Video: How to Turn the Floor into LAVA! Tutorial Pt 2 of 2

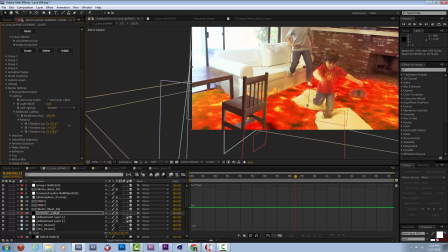Let me see if I need to rotate this lighting around in any different direction than it's facing right now. Looks like we're in kind of a good space around here.
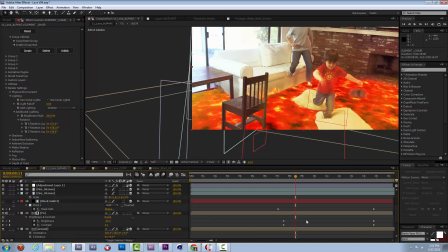I'm going to look at the keyframes for this again and stretch them out even more.
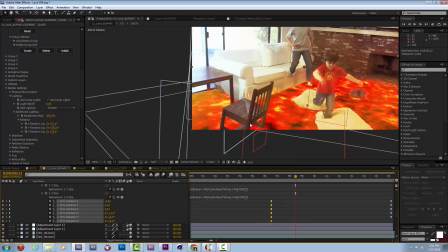So that chair is maybe starting to sink already. And that low poly thing is going to look a little silly.
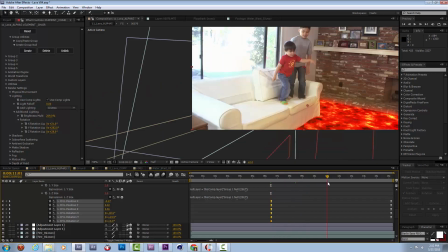Maybe because of the light. Maybe I can minimize it.
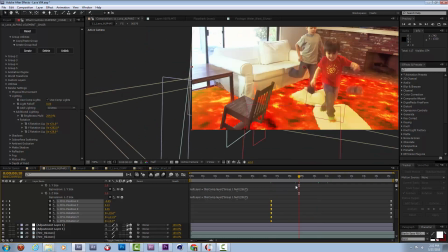Maybe you won't notice it until we're past this point anyway. Maybe I can tilt the chair so as we reveal it, it's already sinking.
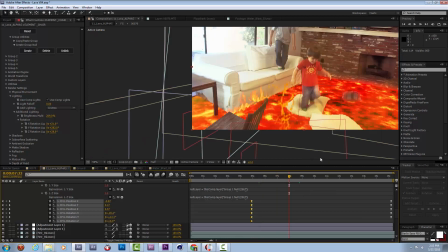That works for me. So James says because the floor is lava, we pan back.
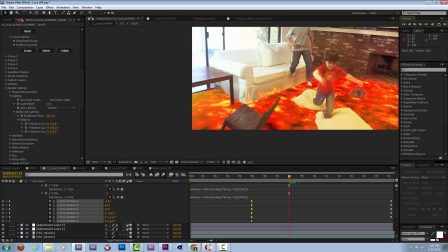You see this chair just sinking.
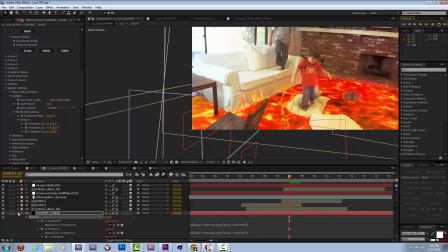I realize this chair needs to be behind the bubbly, turbulent displace map. There we go. That blends it into the space a little bit better anyway.
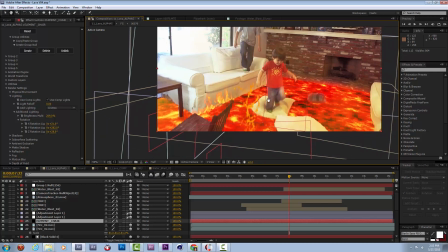So now that that's blended in, let's play this back.
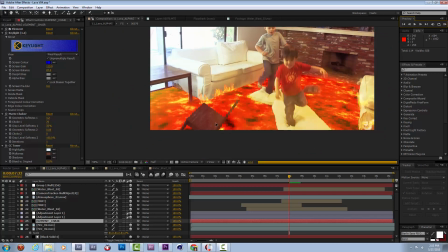There we go. It's sinking into the ground right here, which is cool.
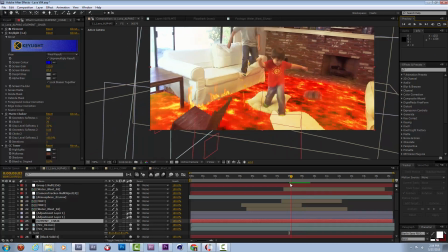There we go. I think this was a fun touch. I really like adding in little things that make the world a little bit more exciting.
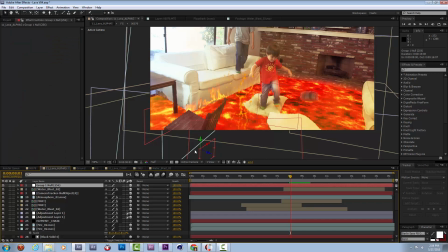And what's even nicer is that I can grab this null that all of my element is attached to and just rotate it a little bit this way so you get a little bit more detail of this being a chair back right at the beginning.
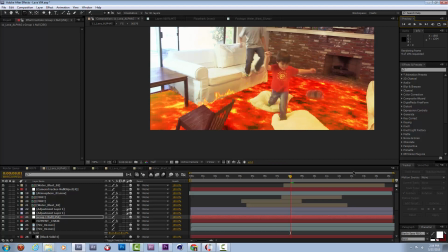Play that through. Get to see the chair sinking right as the boys walk by it. Adds a little bit more danger to the stuff that they're walking on.
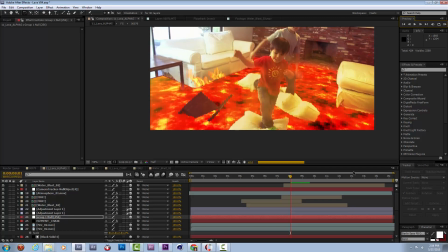I'm going to add in some flame right in front of it too, so it looks like the chair is burning up.
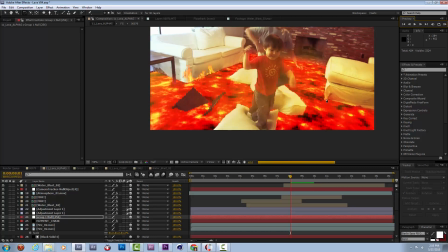Yeah, that's nice. That's kind of fun.
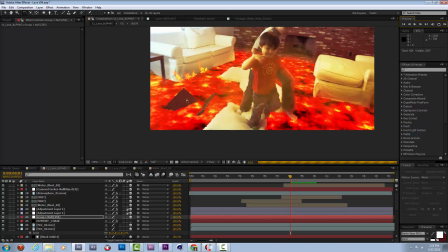We've never gotten to see that in one of these videos, really, is the stuff just sinking into the lava.
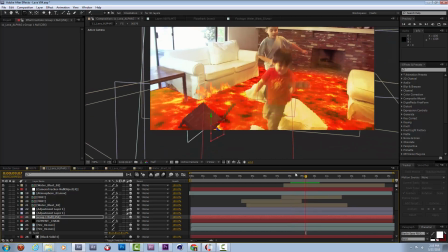Great. Love it. All right, let's take in some of this fire. Let's steal it from right over here. I'm going to duplicate it, kill its positional keyframes, the old ones, and I'm just going to bring it forward.
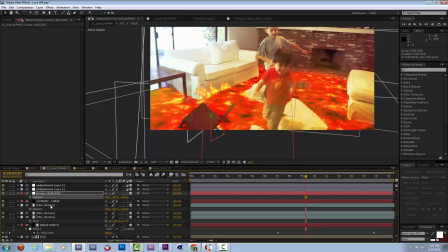Looks like the position of this is that. I'll copy that. I'll paste that to this fire, which should put it right here for me. I'll comp it in front of the chair. Move this way.
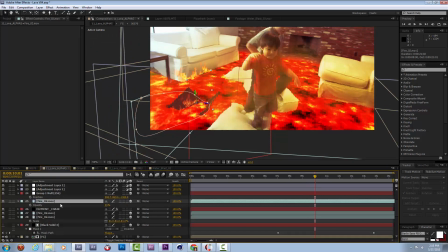Blending mode is add on this one. I'm going to turn that up. There we go. Let's rotate this so it's more facing camera.
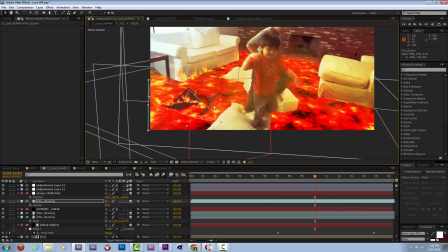Change the scale a little bit. Great. So this, for this part, I really just want a smaller piece of flame. I don't want all that stuff to the side, so I'm going to do that,
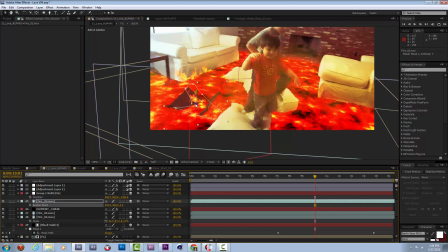and I'm going to adjust the anchor point so I know exactly where I'm placing my fire in space. There we go. So that puts it right there.
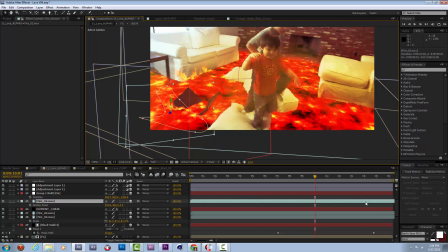I'm going to offset it a little bit so it's not in the exact same flame pattern as back there.